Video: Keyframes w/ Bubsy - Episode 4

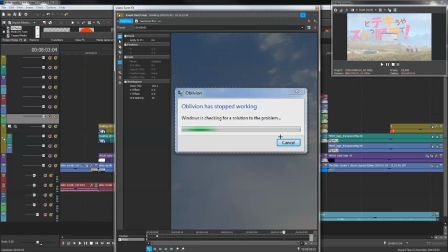So, you know, that's the downside. I wish I could preview these fucking projects, but they're just so big and they just have so much going on that previewing them becomes pretty much impossible most of the time.
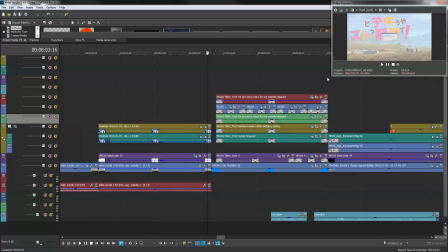The woes of doing too much in Sony Vegas. I probably should start learning.
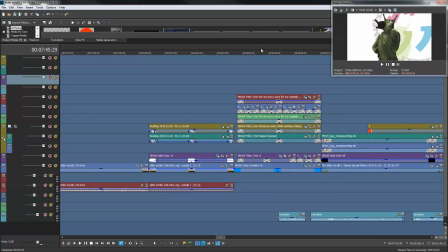I should probably just switch to Premiere or After Effects, but then again, After Effects and Premiere have their own fucking problems,
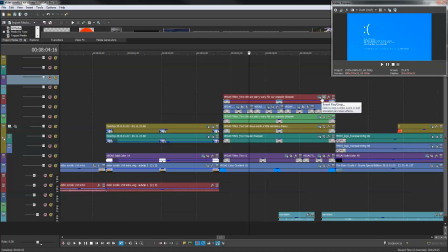so yeah, you know, you get fucked either way, but you just gotta do your best. All this is fake stuff I just made in GIMP. It's pretty simple.
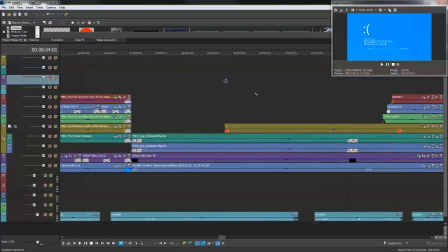I took the actual crash screen from Windows and just like matched the font and positions and text sizes and got it kind of correct.
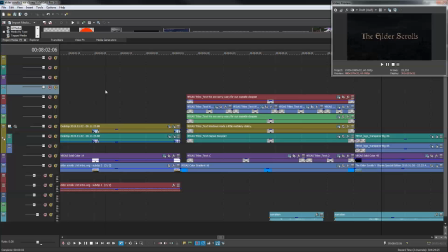The way I do these sounds for crashing, like that,
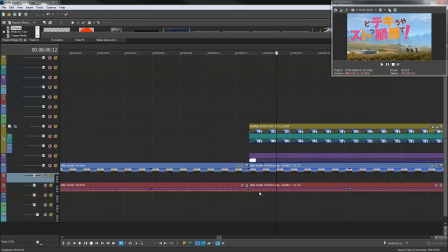basically I just take a piece of the audio and cause it to loop every frame, and it makes that sound that sounds like a computer crashing.
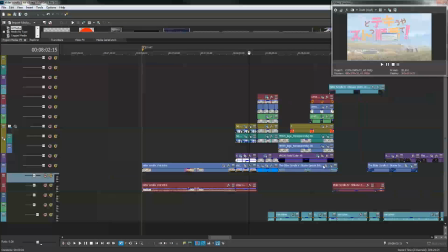It sounds identical to my computer locking up on a stupid thing like that. It's great.
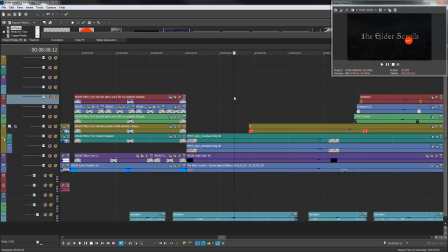This shot right here, just simple stuff, you know, multiple layers of stuff like this,
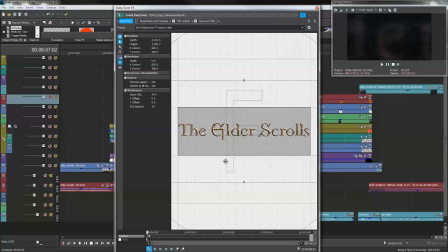animated in very rapidly to make it kind of zoom in and look nice,
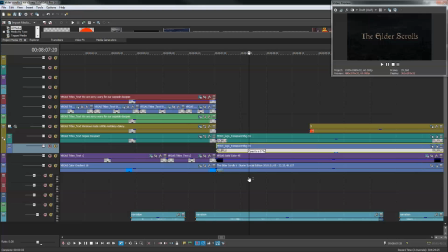with some transparency stuff you can't even fucking tell. You can't even tell.
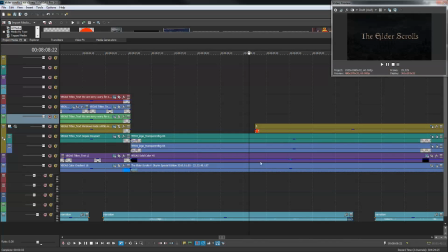It's like such a subtle thing. It's just a little bit of Gaussian blur in the background to like give the effect that it's like on a background of some kind.
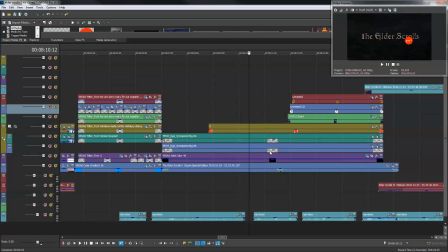It looks nice, but you can't fucking tell. It's just so tight. It's so small. 3-for-1 logo, just something dumb I did in GIMP. The game's coming from the side, all just minor animation stuff, and the game covers. I think the Skyrim cover is actually slightly bigger too.
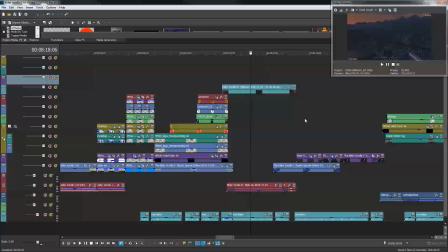I had to fuck with it a little bit. It's because game boxes, the sizes of game boxes have changed over the years. So you try and get all the boxes for Elder Scrolls games, and they all end up being different fucking sizes and dimensions.
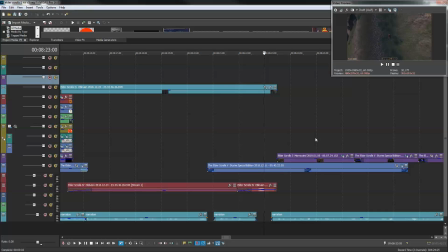It's like oof.
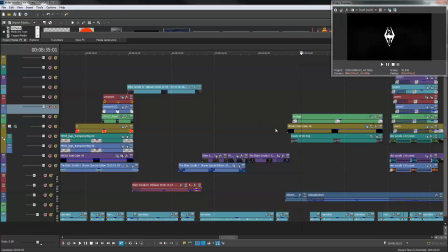Nothing crazy here. Just normal stuff. I don't know what this is.
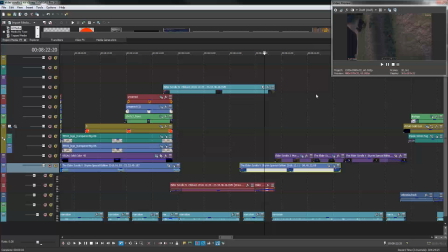It's just a random piece of footage underneath the project that you can't see. Yeah, this actually shouldn't be here. You can't see it anywhere in the project. It's just odd that it was even there. Fucking memes, dude.
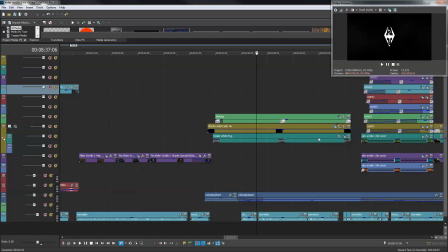This made me so mad because fucking hell. So in the final render, you can't see any of this. So I'll full size this so you can get an idea. This made me so fucking mad because like in my render,
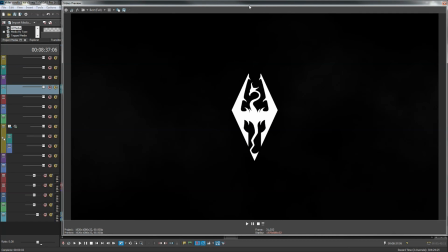you can see that it's clearly got like smoke and shit going on. Let me get a better frame.
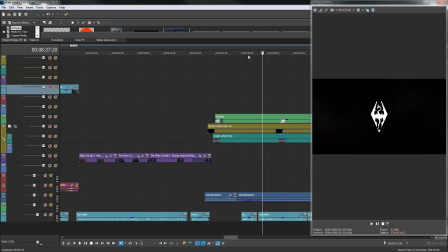Yeah, yeah. You can see that the smoke, like, that changes and moves in the background of this logo, and it looks cool as fuck,
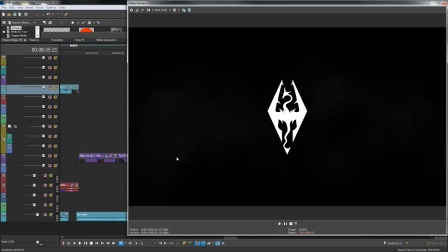but it doesn't show up in the final render, and I don't fucking know why. I think it's a color depth issue, but I don't know. I don't know what happened.
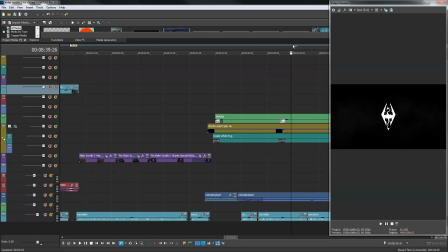Either a gamma or a color correction or something dumb happened in the final render, and you can't fucking see it on YouTube.
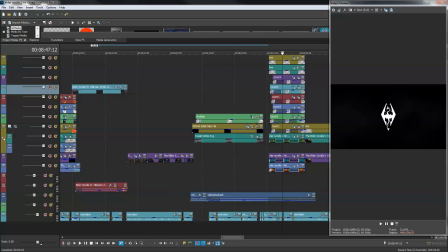You know, it is YouTube's fault, because in my render you can see it, which I'm just gonna open that bitch up. Fuck it. You know what? I'm gonna prove that something that YouTube did it wrong to all the 5 people who watch these fucking videos.
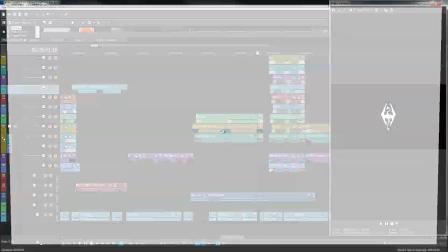Okay, which one is it? I think it's this file. It's huge. Oh god, it's loud.
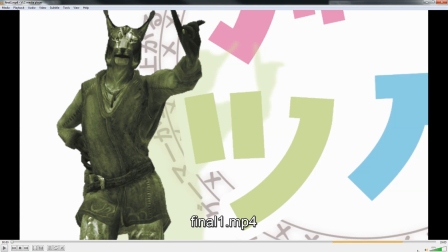It's loud. It's loud for me at least.
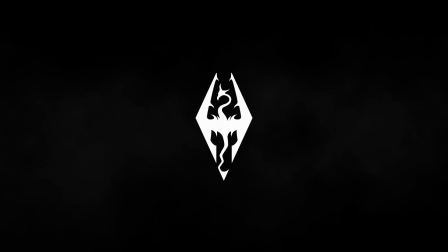Yeah, you can definitely fucking see it in this render, but you can't see it on YouTube, and I don't know why.
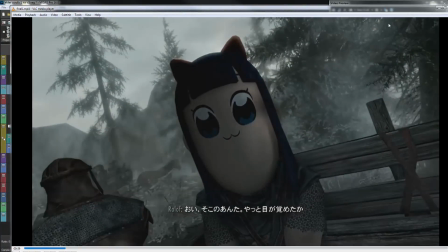It made me so mad. I was fucking like, what the hell is wrong with YouTube's compression?
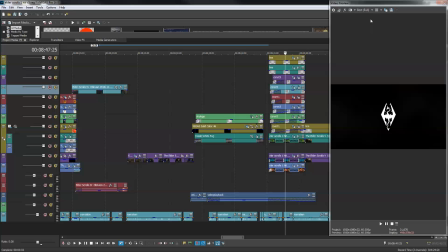It screwed up my fucking video. God damn. It's such a tiny thing that made me so upset.
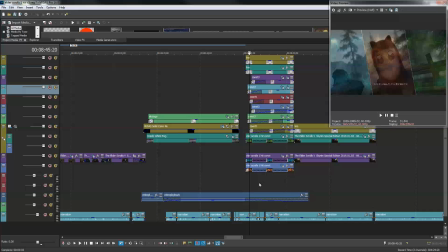Fucking moving on. This shot honestly could have been better. I probably should have done more with it, but it's also a sub project. I'm not going to go open up that sub project and show you, but this is the sub project.
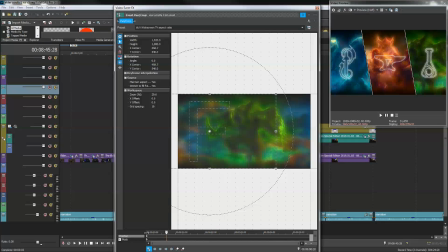It's quite literally just like multiple layers using chroma key and other stuff to animate these clouds like glowing and like being slightly having like depth to them in a way.
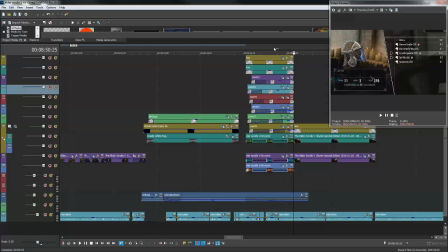It doesn't work great. It's like one of those shots that I did that turned out kind of but it's fine.
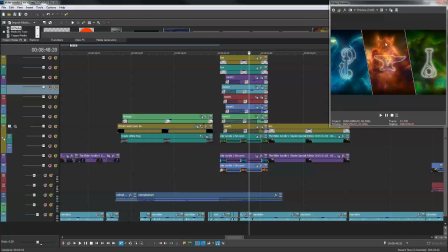I don't really care. You know, I could have done more with it, but I didn't. The end.
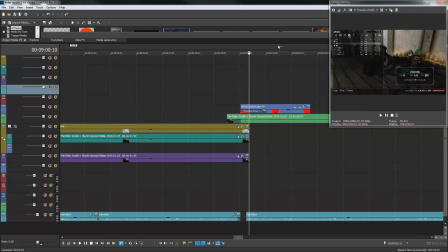That's all. It's not very complicated shot either. This is just underlining.
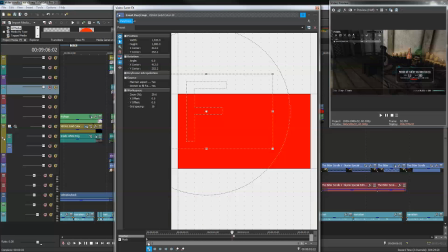Like I just used a mask that's like this,
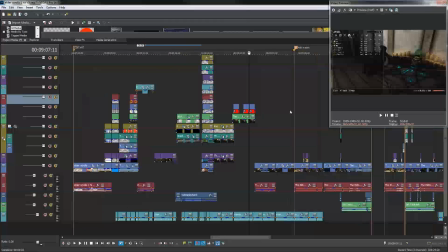and when they come in underneath the letters to show you what I'm talking about, kind of like a red arrow circle thing.
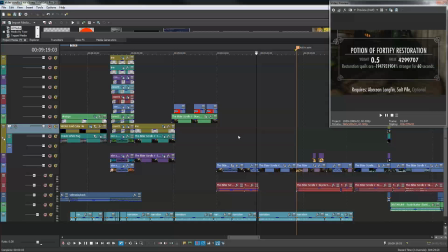That's I love that number. Restoration spells are negative 1,900,000,000 bazillion % stronger.
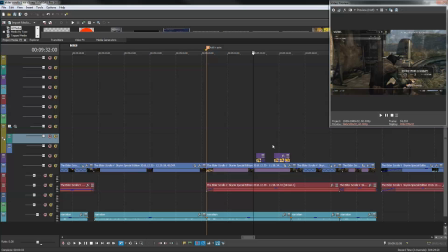Same thing with that. Some hmms. The fucking easiest thing in the world to animate.
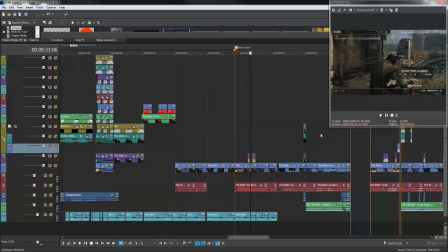Just like 2 keyframes and a fade. Sans talking.
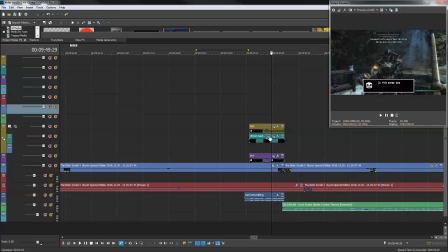Somehow this ends up being 3 layers because I had to like get rid of the actual text that's there. That's wait, no. Is that not it? What? Oh, it's because I did actually animate this.
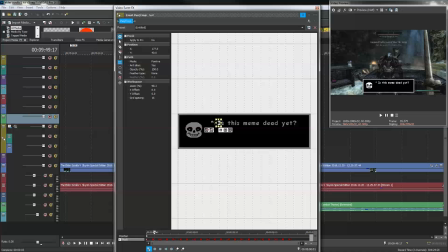It's you can see it literally is 1 letter at a time animated in.
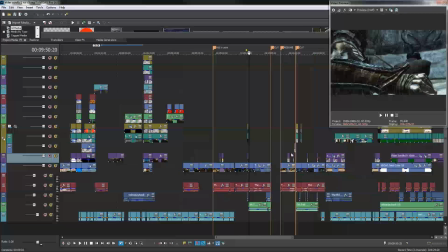Talk about fucking overachieving motherfucker. Like, why the fuck would I do that?
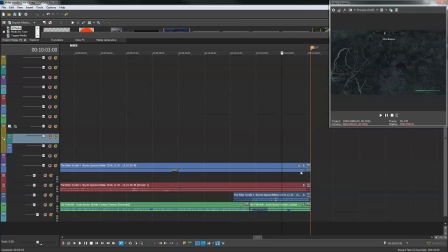No one will notice. Once again, I could have just like default slided that. This is actually audio of me laugh.
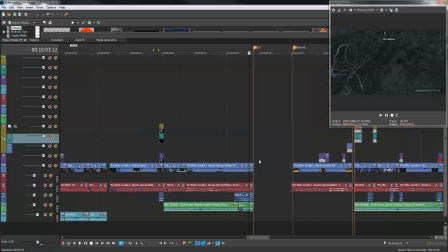So this is just literally me laughing while playing, and I now record my audio on a separate channel so I can like edit it in and out and stuff.
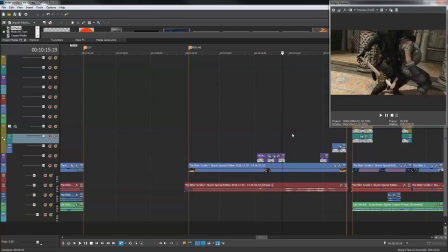And yeah, I just legitimately was giggling when this dragon fell through the fucking ground. My god, Skyrim is just wonderful.
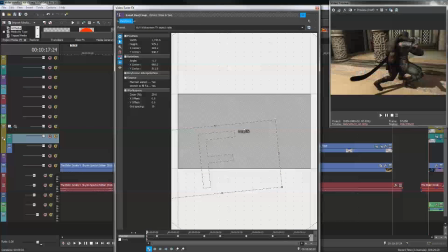Annoyingly tracked text that it's not great. It's like close enough. You really don't notice it unless you're like paying super close attention. But it's mostly well tracked.
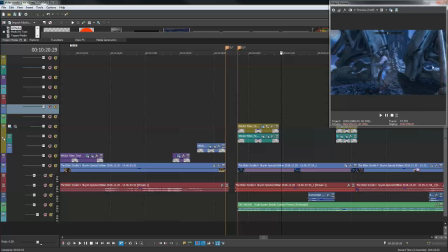It's like good enough tracking. Same here, just track text and RuneScape Taunt.
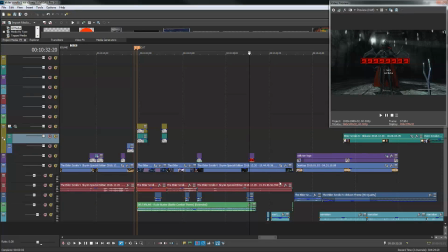Sit kid. You're bad, lol. Some Undertale stuff, a little animation.
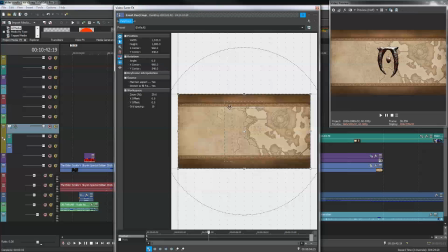This is actually the video extracted from Oblivion.
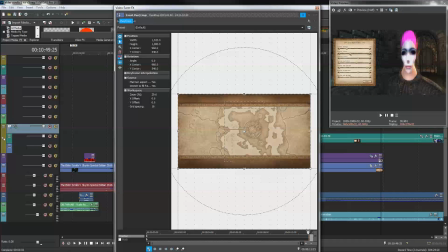So this is literally the video that's behind the main menu, and I just extracted it from the game, and there you go.
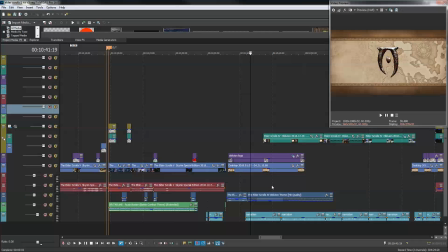Used it in my video. Works. I like it. Looks nice. Real simple to do.
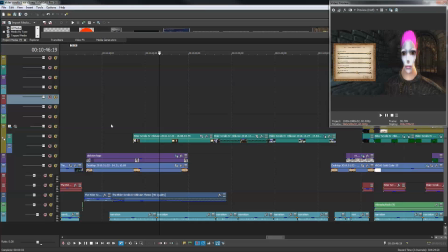Yeah, none of this is anything particularly developed. So I guess this is a time lapse of me making a character, which that character was beautiful.
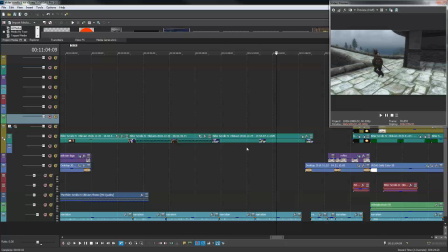This is just a random bug that I thought was funny, and I had nothing else to put here, so I just had this bug fucking play of this guy,
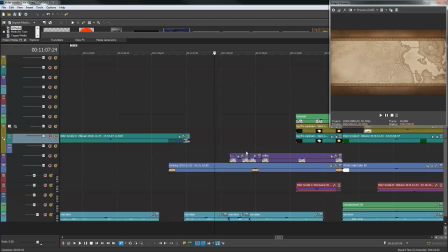I don't know, doing a Fortnite dance. Some random text, little explosion.
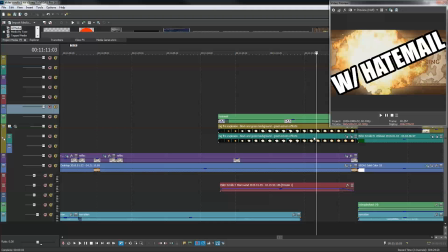I do these all the time, these little fucking explodies. They're just like super quick and easy to make.
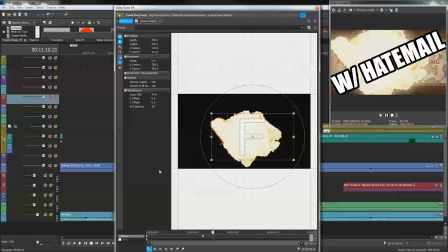I just use a standard like black screened explosion.
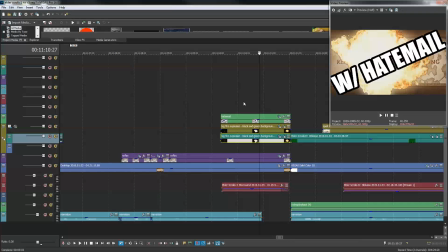And then I throw a chroma key underneath it to like give it a glow, as you can kind of clearly, so you can more clearly see it like here, like it adds like a sort of bloomish effect to it, which looks nice. Real simple. Just do this all the time.
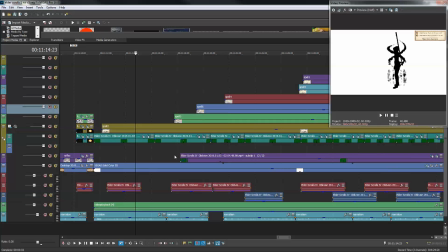This was also pretty simple. It's just masked green screening.
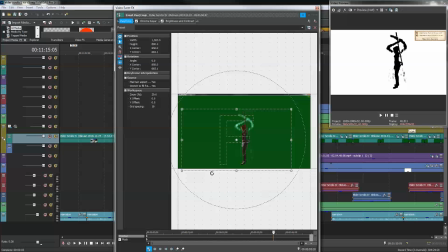So I just take this, and instead of Instead of having it be the correct color, I just mask it entirely out,
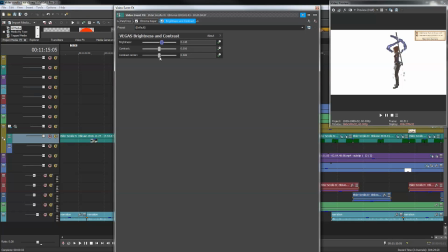like that. So you can just, so basically what would normally be this is just made black.
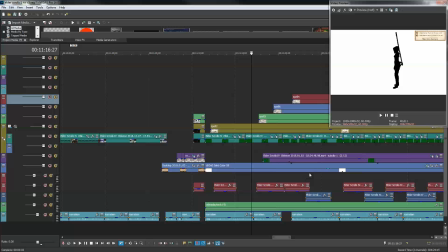Real simple to do. And I do that, and the animations are, so I just recorded each animation once,
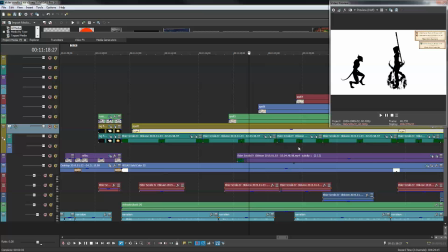and then I cut it and looped it where necessary, because like each of these little bits here is just a different animation of my character doing something.
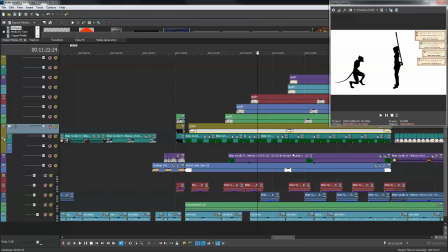And the scamp, like, once again, is just a scamp standing there, and then I freeze the footage on this frame, and he just freezes in place because he's paralyzed.